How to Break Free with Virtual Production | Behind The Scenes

Break Free was our first attempt at virtual production and in-camera VFX on ANR virtual production stage.
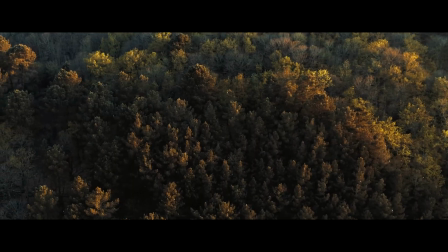[0:26]
As a first test, a sequence in the forest, so difficult to film,
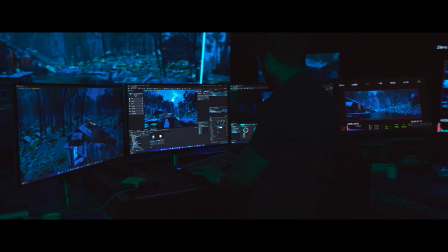[0:31]
carrying a big crew into the forest, bringing it into the virtual production stage gave me great control as a filmmaker.
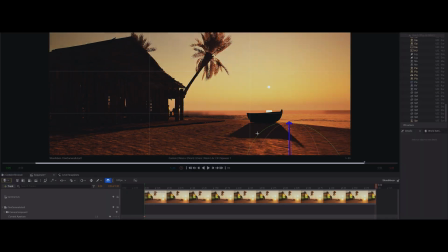[0:38]
This gave me the power to control nature, the sun, the moon, the wind, exactly the way I conceived it in my mind. Today many filmmakers use previous to can complex sequences especially action sequences but when it comes to virtual production and in-camera vfx a complete comprehensive previous and techvis is absolutely necessary even before you start filming the forest
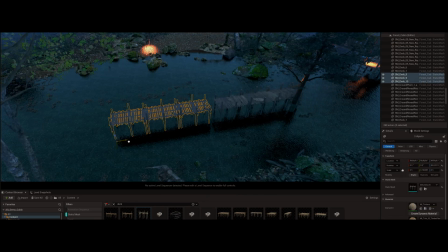[1:01]
was something that we picked up from the marketplace sitting with the production designer we created
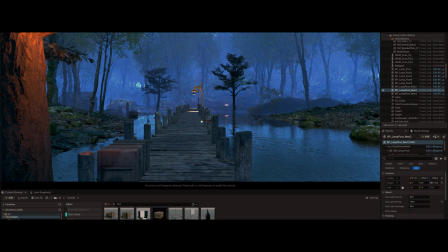[1:06]
sets and props to meet my vision for this sequence the rule was
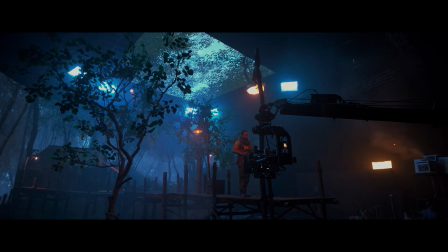[1:11]
anything the actor interacted with or touched had to be in the physical world
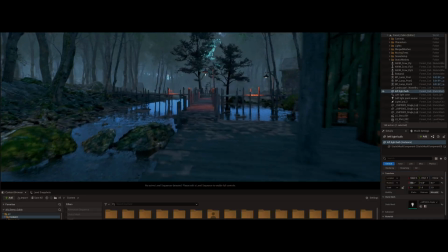[1:16]
to take them into the virtual environment we use photogrammetry
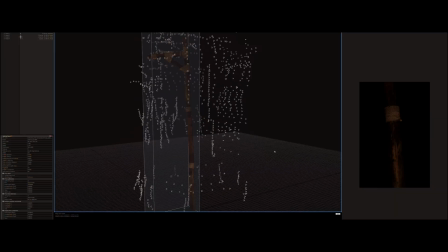[1:21]
to scan in the case of break free we had to create a scan of the lamp post
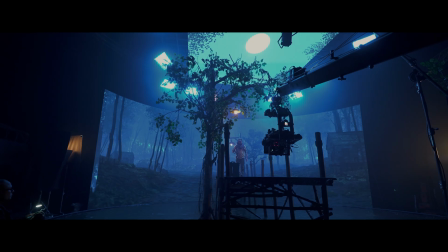[1:25]
scan of the board scan of the bridge and put them back into the virtual environment this way we created a perfect
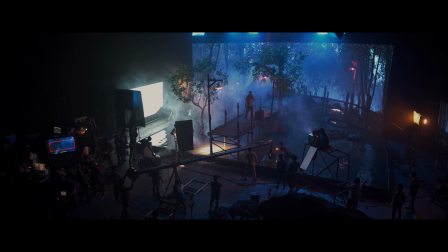[1:32]
fusion between the physical and the virtual environments It is in the TechViz we block shots.
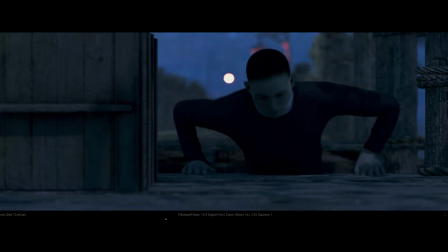[1:39]
It is where we decide what lensing to use. It is where we decide what camera moves to do. And with all this, we can create a perfect edit even before we enter the sets.
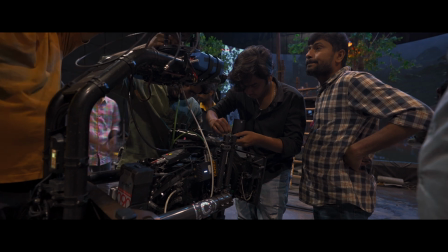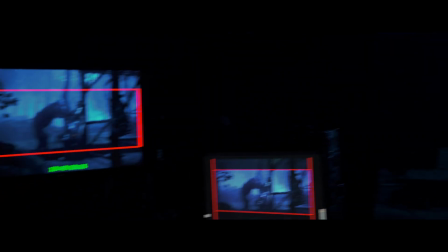We decided to create a brilliant moonlit night in the forest.
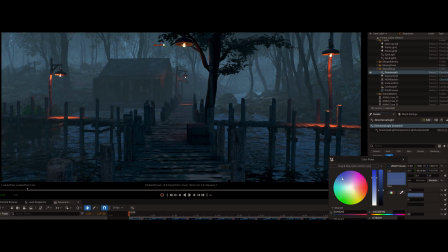[2:09]
Our DOP sat with our visual artists and using all the tools inside the Unreal Engine, created this look that you see in the film.
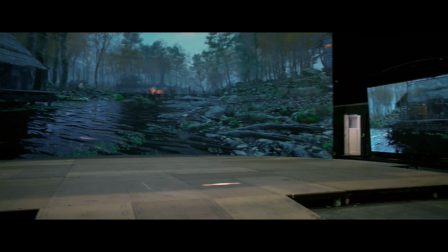[2:19]
The dolly walls on the side and the ceiling panel really brought out this look very very
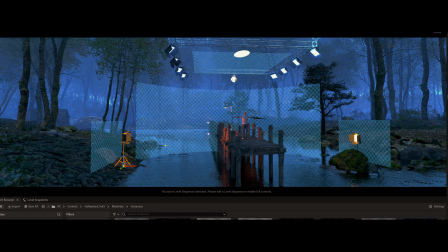[2:24]
well but the DOP went on to enhance this look using the physical lights.
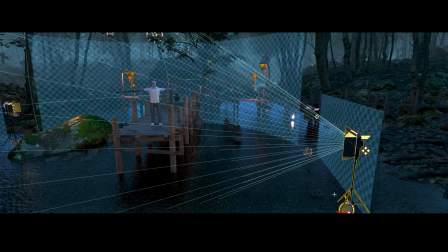[2:30]
He had the opportunity to represent these physical lights inside the Unreal Engine and he created a lighting grid. The DOP's team followed this lighting grid in the lighting prep the biggest advantage I see in virtual production is the fact that it can bring the entire
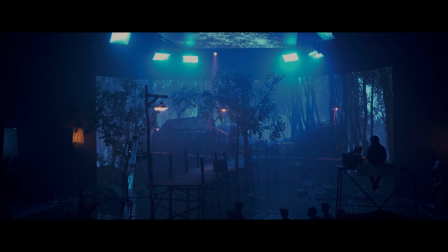[2:46]
cast and crew to have one vision if virtual production is about working things to the last detail does it mean that it takes away the freedom
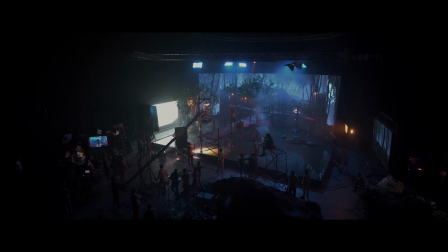[2:55]
to improvise on set no not at all in break free there was the shot of
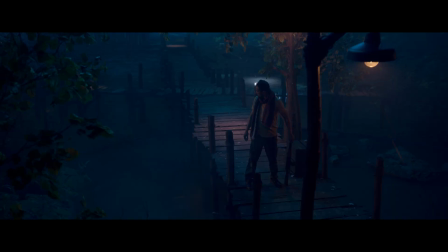[3:00]
the security guard walking and he was about to be attacked I wanted that
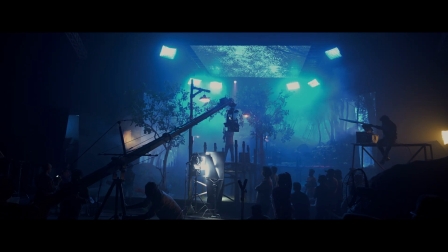[3:05]
slight element of surprise he being distracted at that time suddenly told
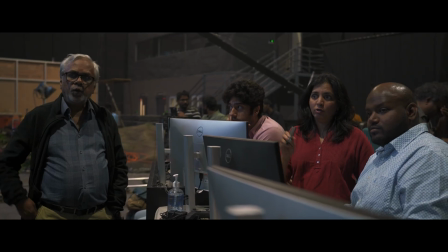[3:10]
the Unreal team to come up with a cat that we can use
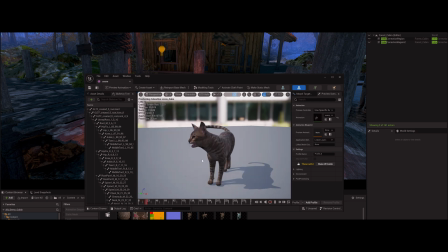[3:15]
in the virtual environment. Guess what?
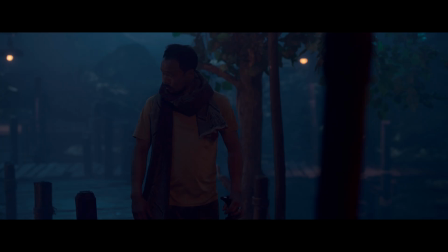[3:19]
As the camera panned with a click of a key they could trigger the cat coming on to the bridge. The biggest win in virtual production I feel is performance. Unlike green screen the actor doesn't have to imagine anything.
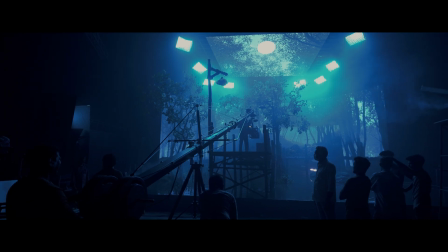[3:33]
In virtual production the real location is all around and therefore the actor is able to give out the best. For a producer, there are no surprises. There are no logistical nightmares. Everything is under control in terms of time and money. For a director, I can achieve my vision without compromises.